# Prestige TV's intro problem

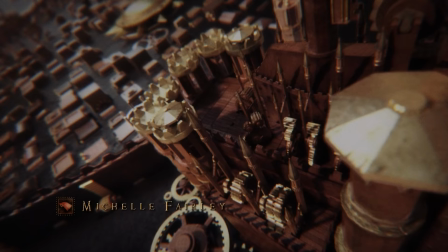13:44 Flying around that 3D map with that song playing, Elastic was behind that one as well. It was actually one of their earlier gigs making title sequences. One of the smartest things about that intro is that it changes based on where the episode will take place,
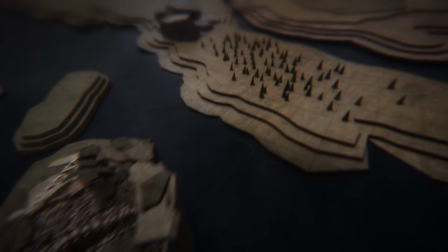13:57 putting a geographical marker on the scenes you're about to watch, including this weird one in an episode of season 8. Change like that is great for an intro. Surprise me, make me invested in the title sequence, make me not want to look away.
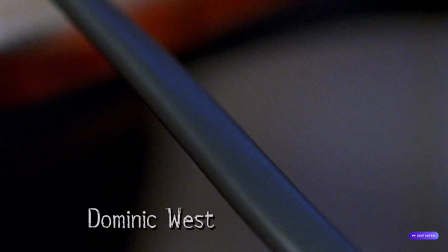14:09 The Wire's excellent intros change from season to season.
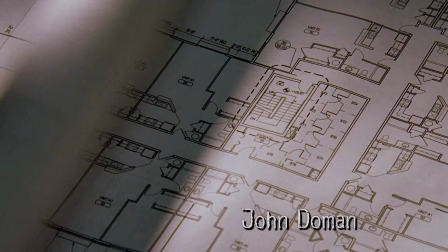14:13 They all feature covers of the same song, and each do a uniquely great job of setting the scene for where that season takes place,
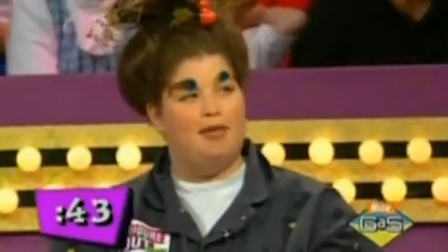14:20 and then it ends in a relevant quote from the episode. And what's fun is then when the character unknowingly says the quote later in the episode, they get slimed. Patriot, one of my favorite shows ever, is a show you've never heard of because it's on Amazon Prime and it's not The Boys. And its intro for season 1 has to be my favorite of the whole medium.
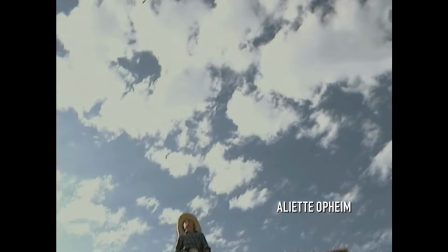14:36 It's 1 minute long, just handheld footage of two boys growing up in Texas, goofing off and getting into trouble under Train Song by Vashti Bunyan.
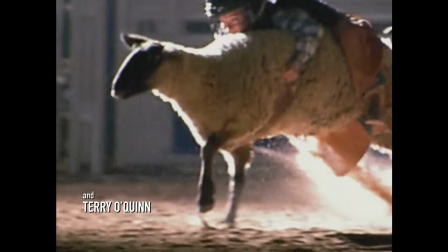14:44 It's not outright stated who the kids are, so maybe in the first episode you're wondering what you're really looking at,
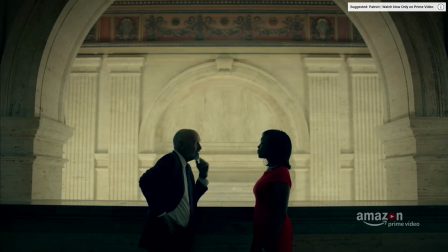14:50 but it soon becomes obvious it's our main character and his brother, and the easy read is that the footage is probably being filmed by their dad, who is still such a force in their adult lives on the show. And it's cute at first, but every episode adds more depth and sadness to what you're seeing.
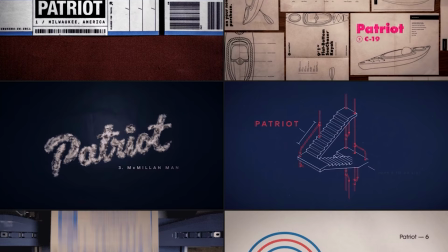15:05 I truly get something new out of it every single time.
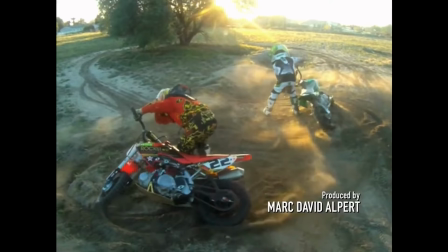15:07 Plus, every episode has unique title art that serves as a reward for not skipping the intro and makes it clear, yes, in fact, you were supposed to watch that.
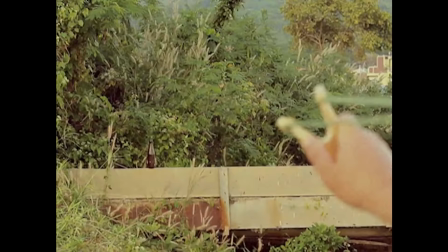15:16 And with the song, it gets me in the perfect mindset for the sad humor of the show,
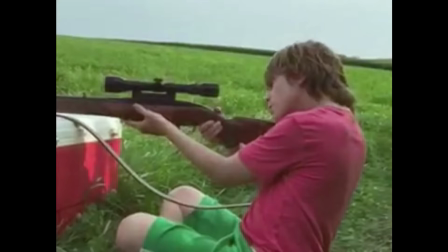15:20 by focusing on the humanity of who we're about to watch in a clever, deliberate way.
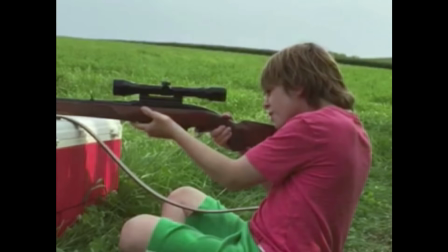15:25 I can't say enough good things about it. I have to say the stock gunshot sound effect at the end is too bad though.
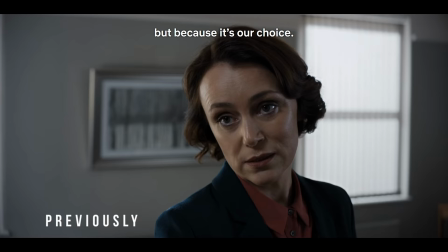15:34 Netflix's Bodyguard does something I've never seen before.
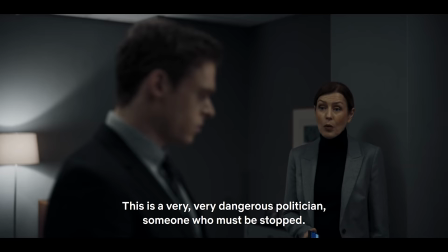15:37 They mix the cast names and music of the intro in with the pre-episode recap, making it 1 3-4 minute chunk.
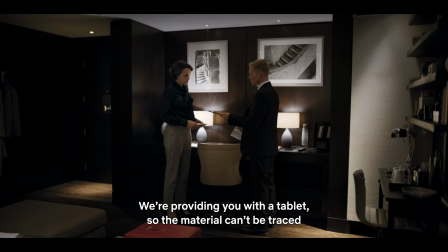15:44 And I think I love it. If you're binging the show, you're already in the mindset of the show and you don't need a recap of what just happened.
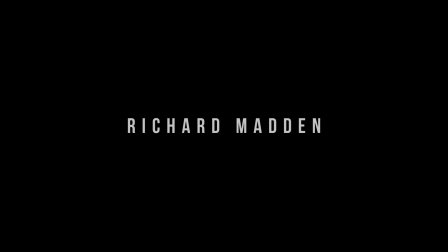15:50 But if you're coming back after a while off, now the recap does more than recite the plot at warp speed.
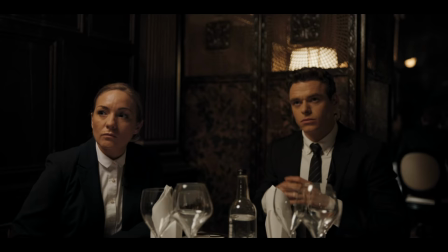15:56 It brings you into the mood and plot right where it is. Again, none of these are the solution for every show, but I think it's a cool idea that feels intentional and thought out. I can't deny it though. If I already love the show it's attached to, I'm probably gonna appreciate the title sequence more. I get excited to get brought back into that world. And I also can't deny I'm a little biased towards intros that are super, super short. Let's go back a few years, to a time when Netflix delivered VHS tapes by Horse and Buggy, and Breaking Bad was the biggest thing on TV. It had a very short intro after a cold open, and it was exactly what it needed to be. Cool and Southwestern. It used the bare minimum of graphics and music to get that tone across, and then got right back into the show. Lost was even before that, with an intro I love even more. Always deployed after a cold open with some scary moment or mysterious event. Brain dead simple, sure, but those rich, memorable sounds and empty frame are just perfect setup for the mysterious setting of the show. And then at the end of the series finale, when it did the intro again but it says found? I mean, so satisfying. More recently, Unorthodox's intro is also after the cold open, and a bit longer at around 15 seconds, but that feels like the perfect length. It helps amp up the energy and doesn't overstay its welcome, just perfect intro. So, mazel tov to you, Unorthodox, as you wouldn't say. The Boys, a show you've heard of because it's on Amazon Prime and it's The Boys, opts for the title card only. Less isn't always more in this case, but I do like this technique just because it at least feels intentional. It's a part of the presentation, and you don't even have the option to skip it. But The Boys is just one example of the title card smash non-intro. That style is huge right now, and maybe edging towards becoming the norm.
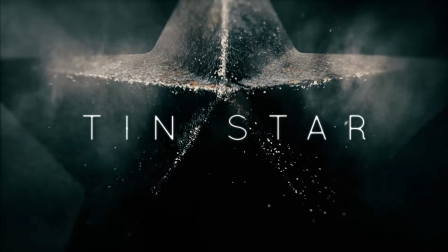17:41 I mean, Watchmen, Gamora, The Witcher, Absentia, Tin Star, Hannah, Aerodactyl! Barry's version of this is excellent. A smash cut to a title card with a big music sting that you're dying to hear more of.